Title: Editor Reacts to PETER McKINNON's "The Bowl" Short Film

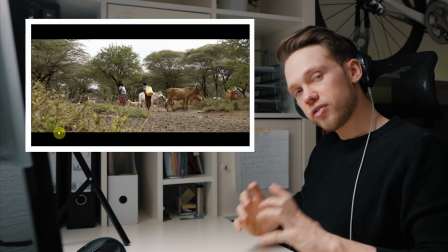Here he has this foreground element. So he's filming from very far down low, slowly moving the camera to the right. Hello friends and welcome. No, today we're gonna do it differently. What's up everybody? Welcome back to another... You get what this video is gonna be about today, right? It's time to look at a video from Peter McKinnon. So today we're gonna look at Peter McKinnon's short film, The Bowl.
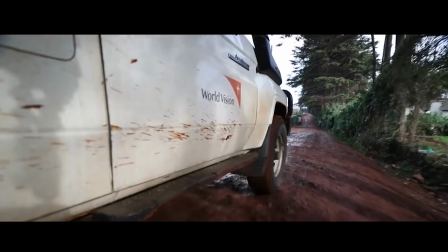So, hello and welcome back to yet another reaction analysis video. If you're new to this channel, my name is Florian. I'm a video creator, editor, filmmaker from Germany, and in this series I analyze some of your favorite creators, take a look at their effects, techniques, their styles, so that you can learn something to improve your editing. So I've been wanting to take a look at Peter's videos for quite a while now, but I couldn't really figure out which one to look at. And this one I think is perfect, because I mean, we all love his B-roll sections, right? But this is like an entire short film. So we get to see him create like an entire story as a package. Let's press play and look at The Bowl.
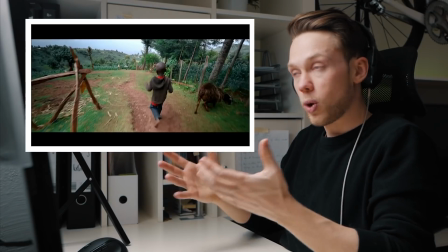So immediately it starts in the beginning with wide angle shots so that you see the surrounding, you see what's happening.
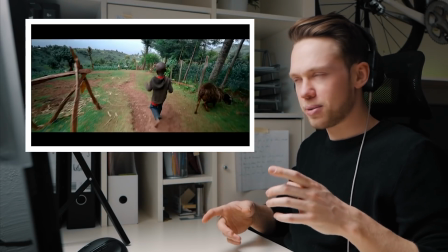The music also gives you the vibe. It's like the drums, dum dum dum dum.
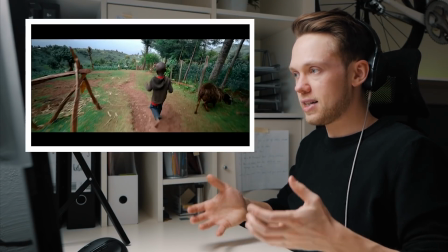And to anticipate that it directly jumps in, there's a little bit of this rising right before the first beat that starts already when the picture is still black.
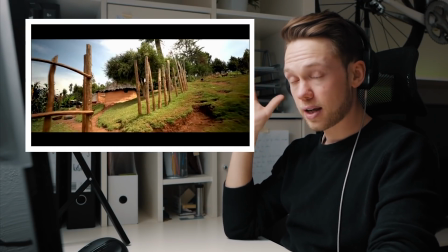Very wide drone shot, establishing shot. Here you hear a lot of sound effects from those very, very fast clips of sitting in the car.
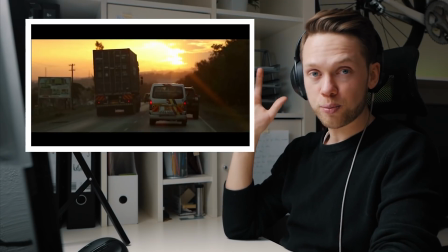We kind of get a feeling for where we are. As you know probably by now, I always want you to pay attention to the sound effects that he used here.
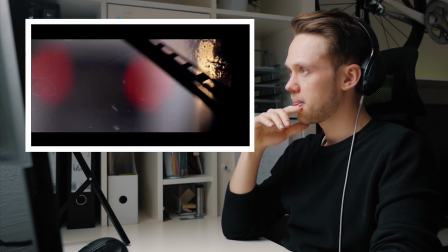Right before we get in the car and see the rain on the windscreen, you hear the thunder. And here the honking in the background when we're sitting in the car.
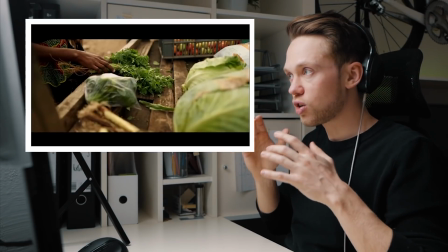Very fast-paced shots here. So far there's not a clear beat in the music yet that he's cutting to, it's just very fast-paced.
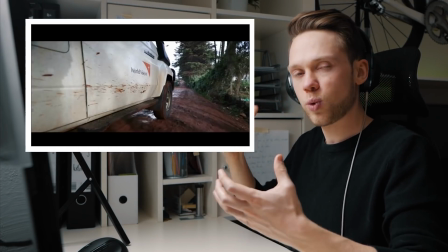The music sounds very much like as if it was in a movie trailer, so it has these drum hits.
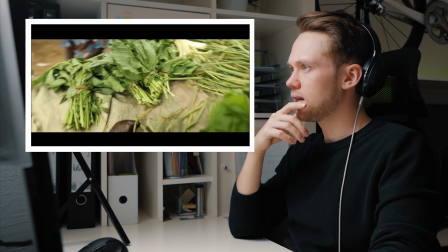Da, da, da, da, dum. Here he's doing a lot of speed ramping, goes from slower to faster.
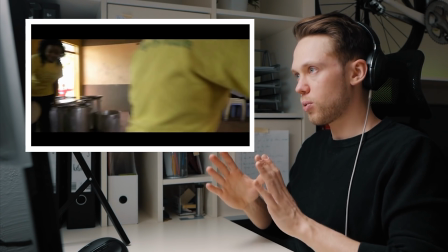It's a rotating shot, so he added a couple of very similar shots behind each other that were all shot on a very wide angle lens, very close, and then with the gimbal rotating around.
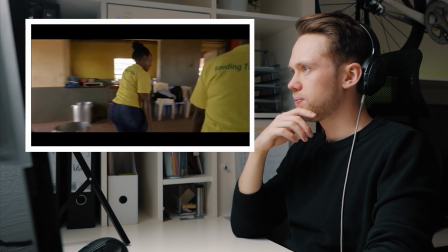Here, this one, and this one. Also another very long gimbal shot.
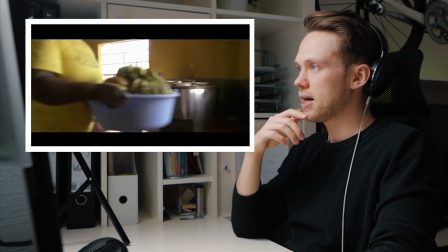Here he had a masking transition.
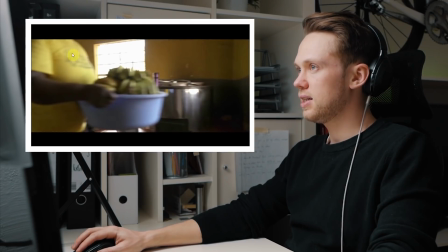So the moment that this woman blocks the guy that he was following previously on the gimbal, here he masks out, and here you see that it's feathered and reveals the next shot underneath.
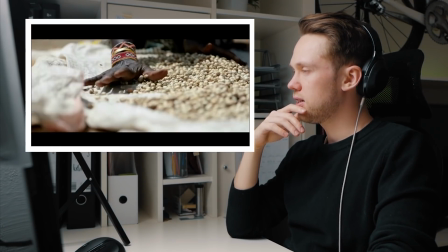Another gimbal shot. So from rather wide angle shots here where you see a lot of surrounding, we now go more into like the details.
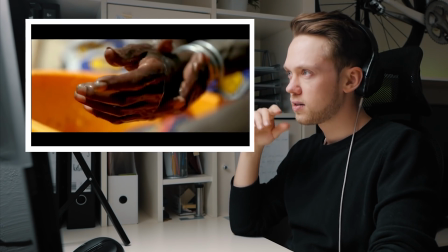Listen to the water splashing. Also here to this, you hear hands rattling in the grass.
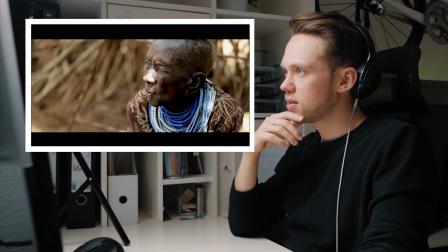Laughter, jingle sounds, the birds flapping. And here it has a very strong build-up.
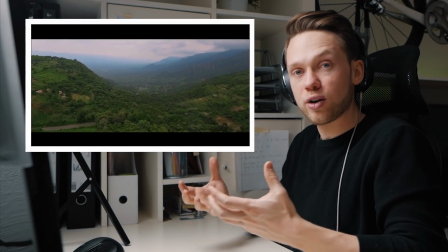It feels though as if this could be like the trailer for a movie. Really like the drone shot.
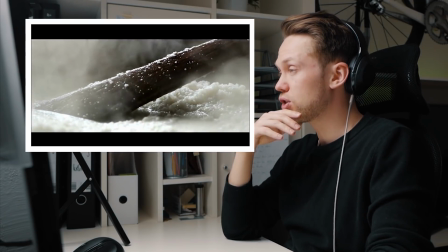Here's a very, very close-up shot. Could potentially be shot on a macro lens. Super, super big detail.
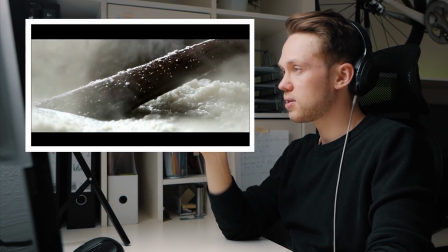And then this matches very well together. First you see here how it's being cooked, and then that child that directly looks there.
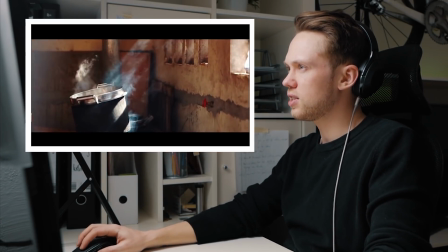So these shots are very, very well connected. What's really nice about this shot is here you see how the sunlight is broken in the vapor or smoke or whatever comes up here.
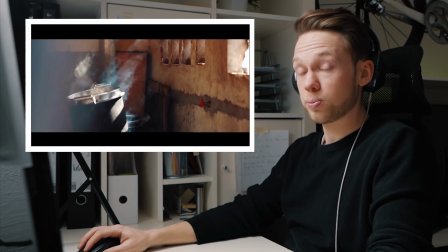This, by the way, is for any beginner my biggest suggestion to improve your shots by having revealing foreground objects.
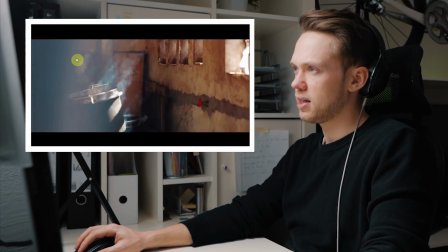So as the wall that is coming here in the shot that is very out of focus.
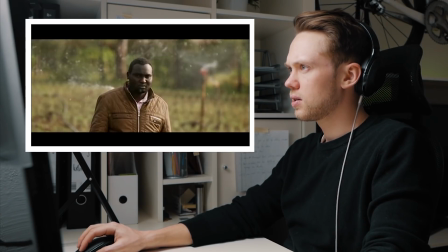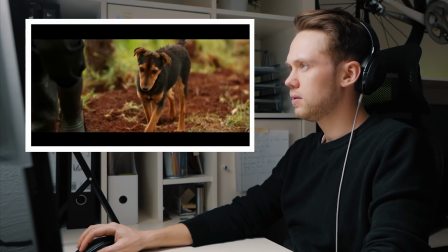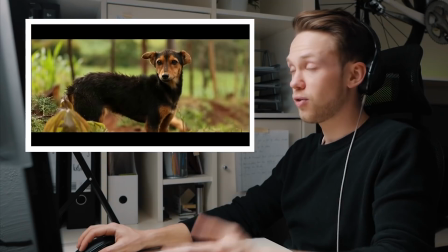Of course, what always really stands out for any of Peter's videos is just the insanely good image quality.
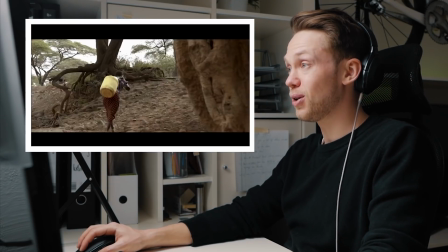Very nice blurry bokeh background.
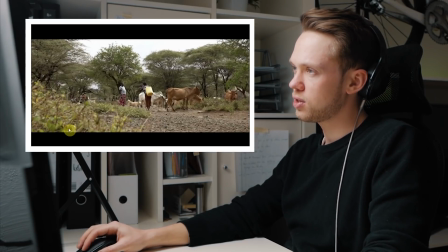So here again you see what I meant before. Here he has this foreground element, the bushes. So he's filming from very far down low, slowly moving the camera to the right. So that since he's very close to the bushes, this one moves much faster than this background. And this has a very interesting effect.
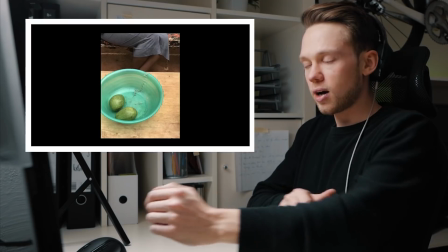And now this entire build-up with the music comes to the point where now climax in the music was reached,
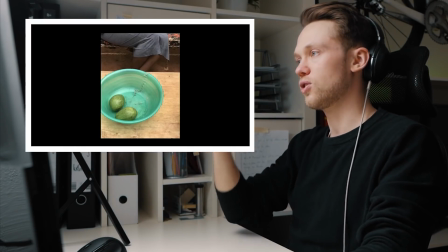and in that moment he drops the picture, which is the story of the video.
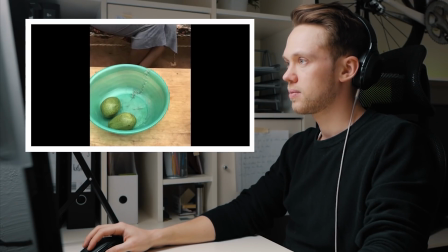Probably not the photo you were expecting to see at the end of a sequence like that. And to be honest, me neither.
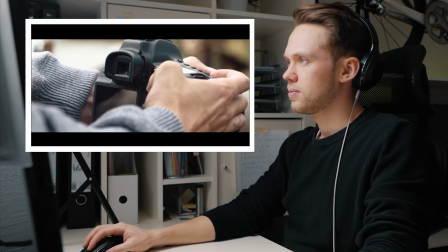But this photo right here speaks to me the most of everything I saw and captured while and he now has built us up to that moment.
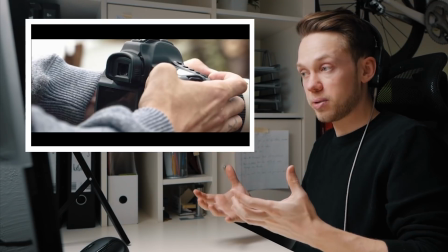We know the surroundings, we know what's going on and what the story is gonna be about, and now he drops the actual picture of the bowl.
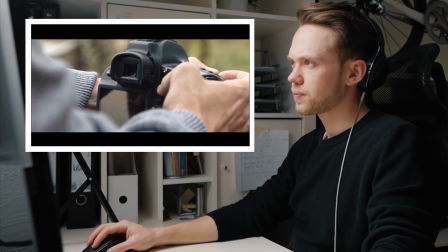Everything I saw and captured while spending time in Kenya.
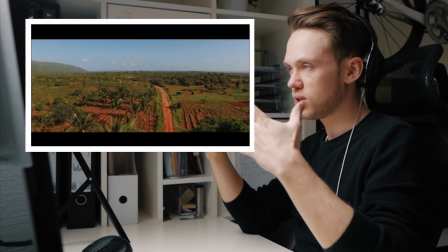The music has slowed down very much, but it has a very heavy feel to it, and that fits perfect now to have epic drone shots like this very long one.
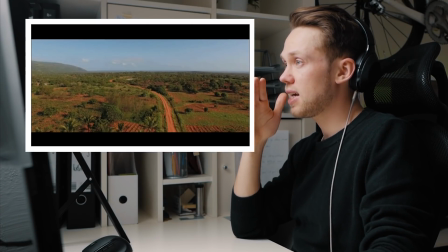This is what a drought.
And this is a really cool effect, because this is the exact same shot, exact same road, and he's blending from one image to another.
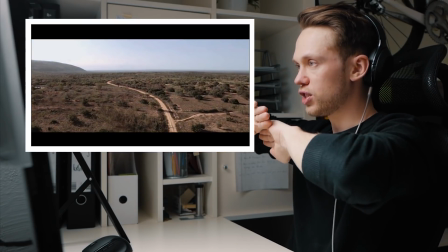So he must have had the exact same flight path with the drone, and then he laid them over each other, and then he blended it over. It's pretty horrible, right? Totally horrible, but the effect in the video was cool.
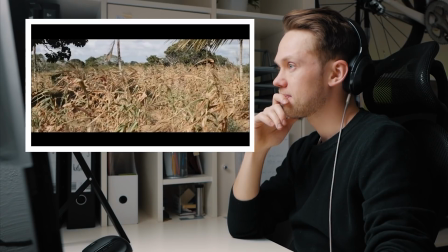dead crops, nothing grows, there's no water to nourish these crops, so you have no food, nothing to drink, nothing to eat.
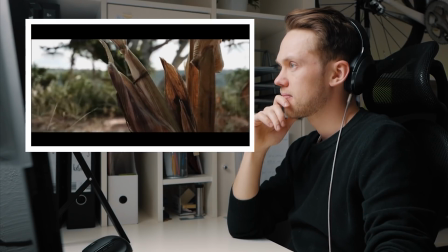These people are having to leave their farms to find...
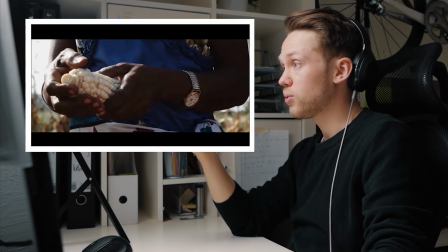And that's absolutely horrible and humbling, because if you think about that, we living in Europe, for example, we would never have this issue here.
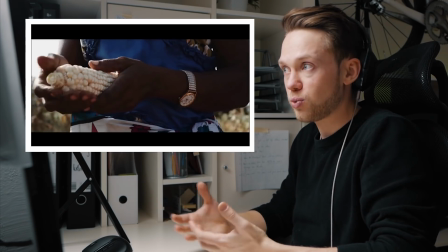Not having food available is nothing that we probably in the Western world can ever imagine.
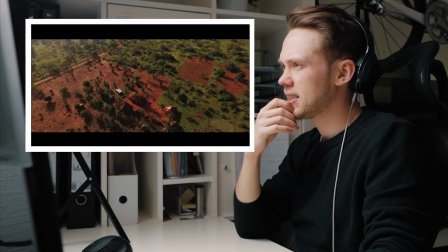That's horrible.
And this is just the result of a few years.
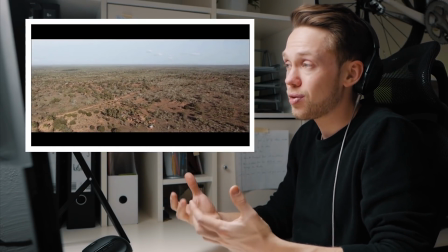And the point of the video, you feel now that that's exactly what reaches you, is that it makes you think, it makes you reconsider how you are living your life and the problems that you yourself have,
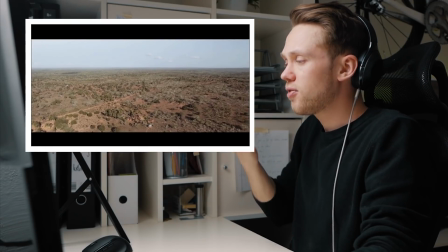while people have actually real problems in their life. And the music fits very well here to make you think for the deep thought.
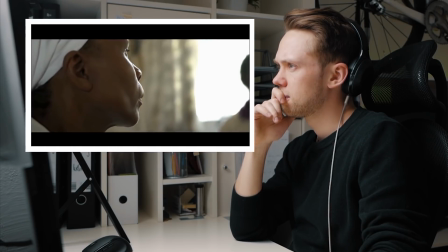While we were there to see some of the effects that this had on the local community, and met a little boy named Wilfred and his mother Maximilla.
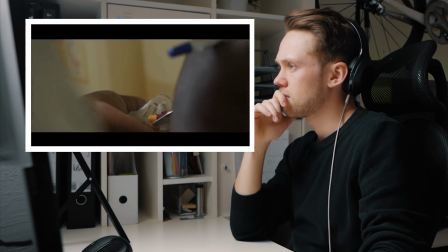Now, Wilfred's 3 years old and he can't walk. His legs aren't strong enough to actually...
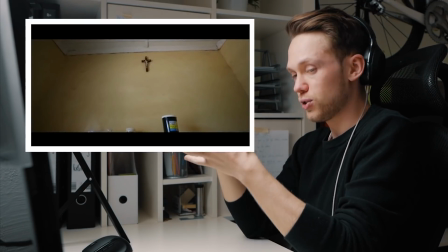So in this case, when I watch the video now, from an editor point of view, I see so many things here now in,
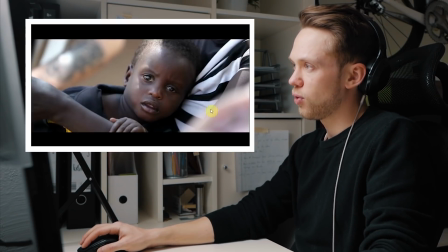for example, the way how perfectly focused this is with the foreground element here and the blurry background there. But then again, I can't really focus on that, or I feel it's inappropriate, because here it's so much more about the story in this video.
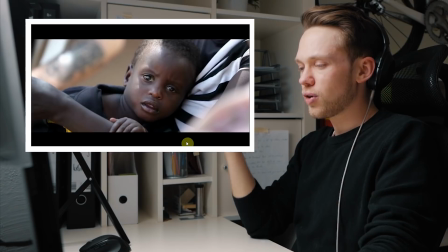This is again another point that I say so often, is like the videos of those creators who are super, super big and probably your favorite ones.
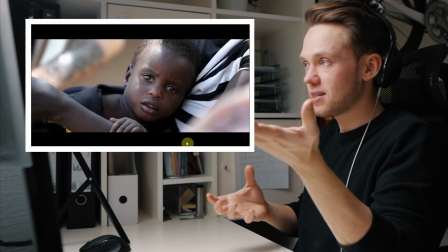Yeah, they managed to make the absolute best image quality or coolest effects or coolest footage,
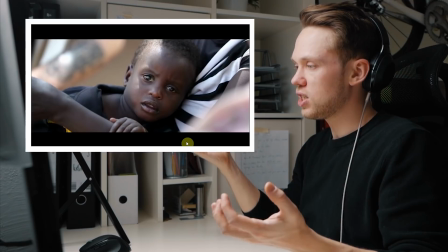but at the same time they spend so much time and energy in thinking about what is the message to share,
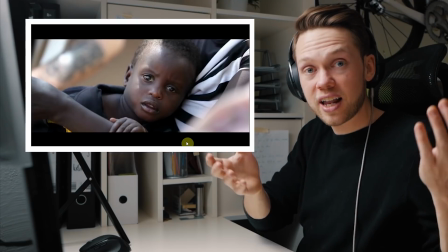because any of the footage, any of the video is just shallow and empty without actually having a deeper message behind it.
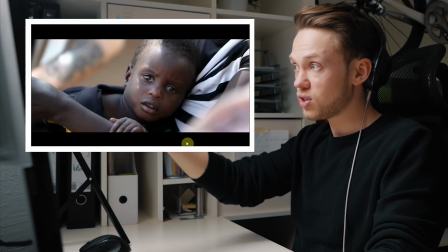And the reason for you to get connected to this video is because it moves you to hear that story, and not because it's the cool footage. 3 years old and he can't walk.
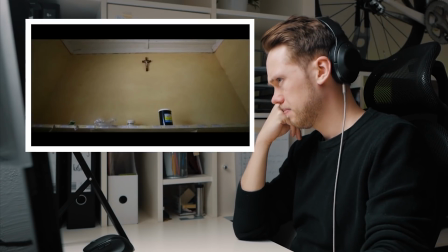His legs aren't strong enough to actually support him because he's malnourished.
That's horrible.
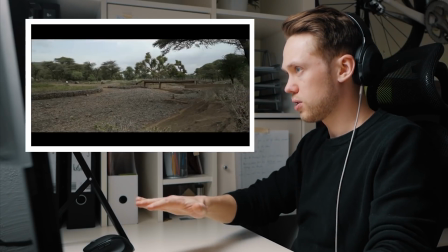So here again, low ground gimbal shots moving to either the left or the right with a foreground element.
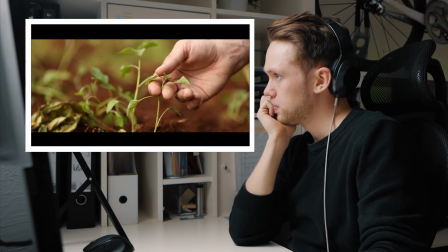Also saw farming techniques that were helping.
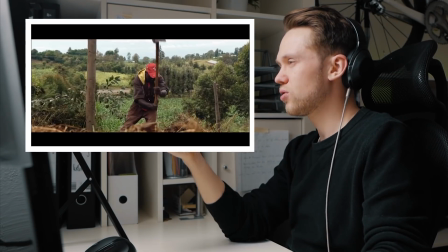It's so crazy to think about that that's the reality for so many people in the world,
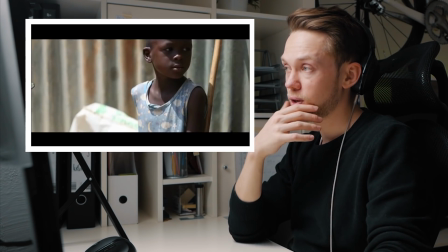while us here in Europe, North America, wherever you're watching this, we just go to the supermarket around the corner and then there's no problem.
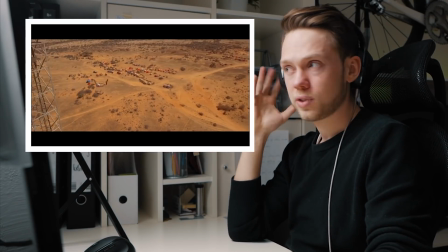Here another masking transition.
It's the crisis.
Do you hear the bird? So time-lapse.
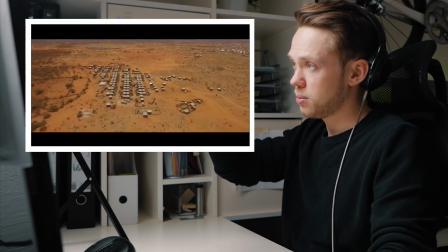More very epic drone shots. Drone flying forward and slowly tilting down, and these are typically very nice drone shots where it's like top down flying above something.
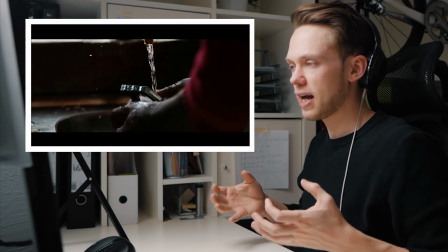Now it's gonna build up to a final message that he wants to bring over, and you hear that the drums are getting faster and the music is getting more intense.
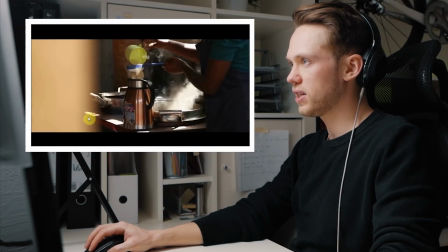Here again, a slowly revealing shot from behind a foreground element.
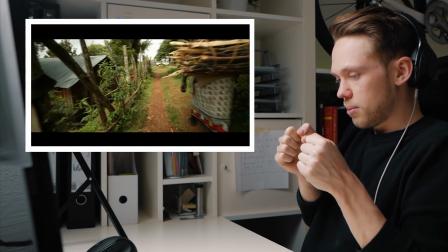So you would do that by going slightly behind a wall and then moving super, super slowly to reveal whatever it shall be focused.
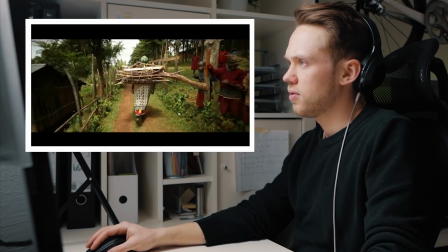But I also very wide angle on the gimbal.
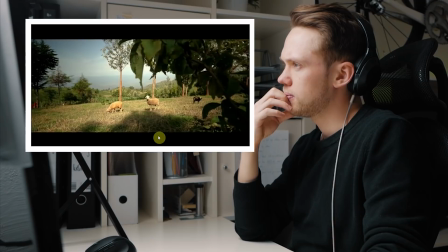And that same perseverance that these people have to help one another to ensure little kids like Wilfred get to stand for the first time.
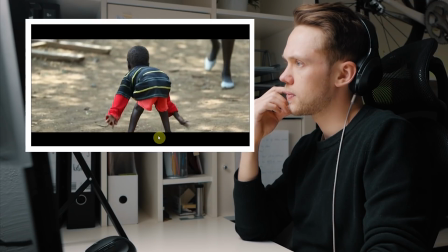Or better yet, walk for the first time.
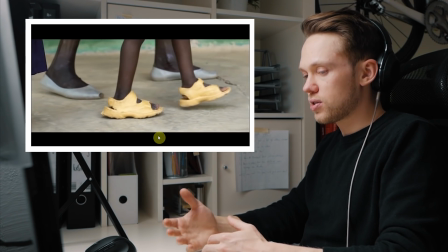So for me personally, when I edit a video, I afterwards really watch it myself and see if it creates any sort of emotion in me.
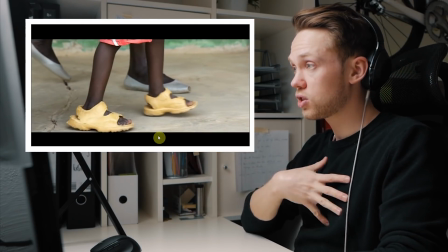And here, first of all, this video is very, very humbling to watch, and then it builds up the joy to see that they don't give up, they do it anyway.
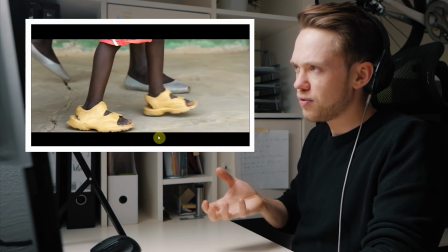And that's very delivered here in that music.